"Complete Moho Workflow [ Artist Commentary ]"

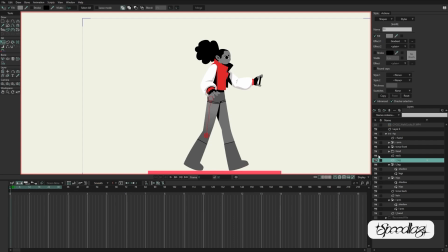[45:18]
It worked for me for a little bit, and then I noticed it become a problem a little bit later on. So don't really have too much to say on that other than, that was my experience.
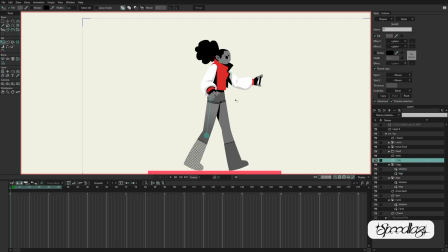[45:34]
I liked how the legs looked with the gradient there, but I didn't like how much the bottom gray matched the gray of the boots. So I played with changing the boot colors to black, but then that felt too heavy. So ultimately I decided it was going to be fine.
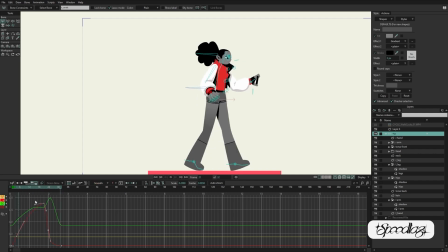[45:55]
Now this was a little bit more of a challenging bit. So I'm animating the foreground motion of that hand, that hand that's foreshortening. And it's a nice motion, but it felt like I was having a little bit of a pop, and I couldn't quite find exactly where that was coming from. But as the hand comes forward, there's a little bit of like a pop up.
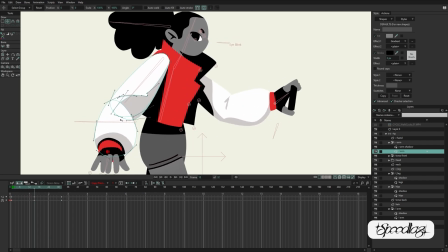[46:23]
And then, of course, with Moho, you can always go in and adjust the points of the shape afterwards, which this is another one of my favorite things about it. So along with the smart bones, I really love the flexibility of being able to
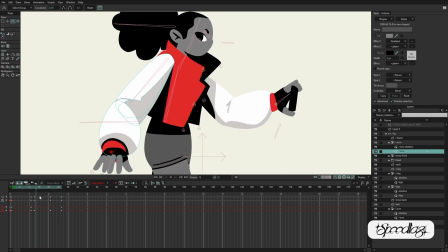[46:40]
have these points be driven by bone motion,
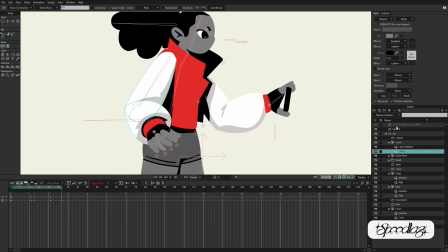[46:45]
but then being able to go back in and move those points around and keyframe them so you can make just the subtle adjustments that make it just feel more organic and
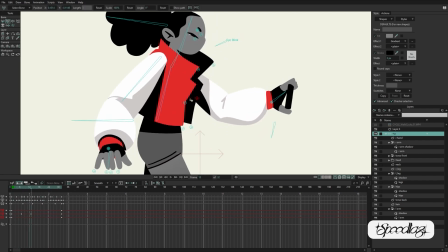[46:55]
cleaner, like a cleaner bit of animation.
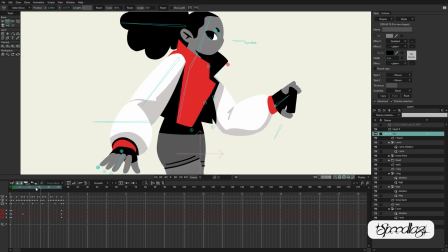[47:01]
Now I'm doing a little bit of motion on the back collar. I only animated the front collar before, but work on the back collar now. Man, we are getting real close. I've been talking for about 45 minutes straight and then some.
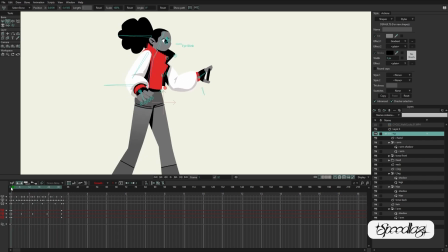[47:19]
So it's usually a good sign once I'm getting to the secondary animation.
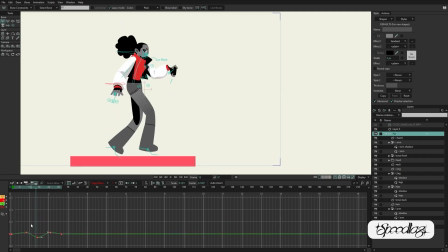[47:24]
Once I'm just moving the whole curves around, it means I like the curves and I'm just playing with where they sit. But this is a great place to be. I know that I'm getting real close to the animation being complete. It's just how far do I want to take it? I knew that, I wasn't doing the 3/4 turn on the head,
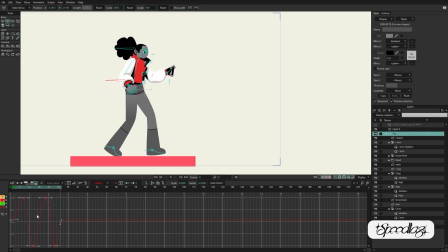[47:43]
so I already had kind of made some decisions like, I'm not going to push this thing to the greatest walk cycle it could ever be, but I just wanted it to feel like it was right for the character. So we're getting real close. It feels like it matches the pencil test I was doing.
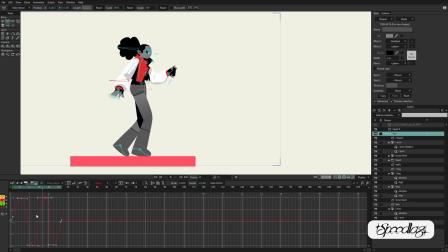[48:02]
It matches the motivation of the character. And it's turning out real nice at this point. I'm real happy with it. Time-wise, I guess I've probably spent about,
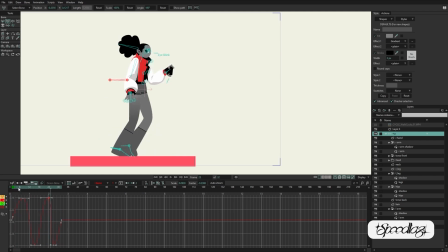[48:16]
I don't know, maybe 12 hours, but that's not constant work time. Usually about 2-hour chunks here and there.
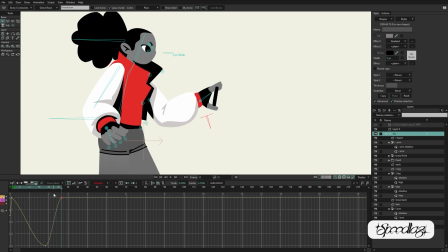[48:33]
But everything is looking pretty good. Give myself a little bit more motion in that front hand.
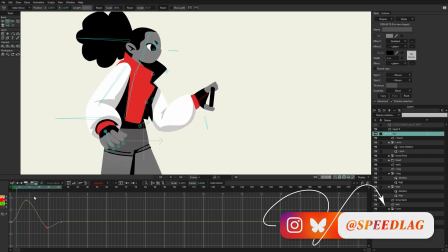[48:44]
So yeah, I hope you've really enjoyed this walkthrough. This is something I'm trying.
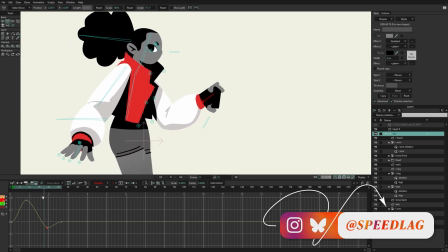[48:48]
I don't know if this is the sort of thing that anybody really likes or if it's even interesting, but
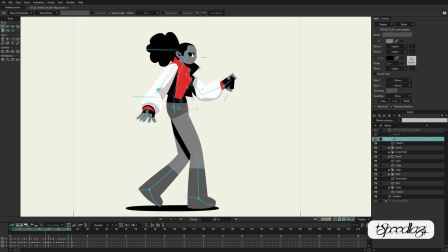[48:54]
being able to do not really director commentary, but artist commentary over work that I've done was a lot of fun.
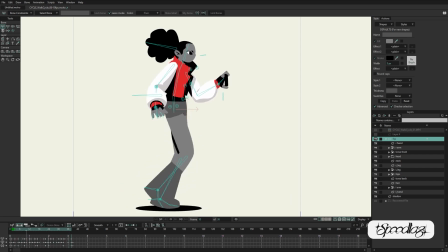[49:02]
So if you like this, leave a like on the video, leave a comment, ask any questions in the comments section, and I will do my best to answer them.
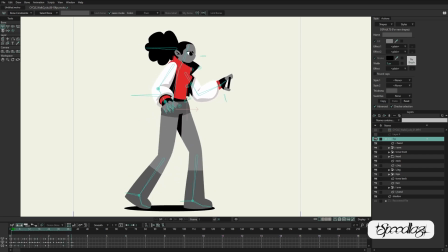[49:11]
If you had a particular technique that you liked and you can't find any more information about it out there on YouTube or the interwebs,
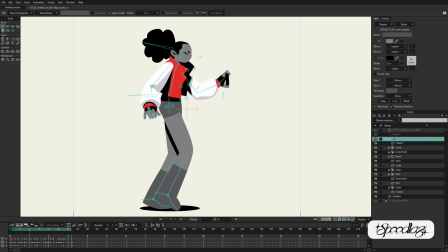[49:20]
then drop a question and I'll try and follow this up with some more specific techniques.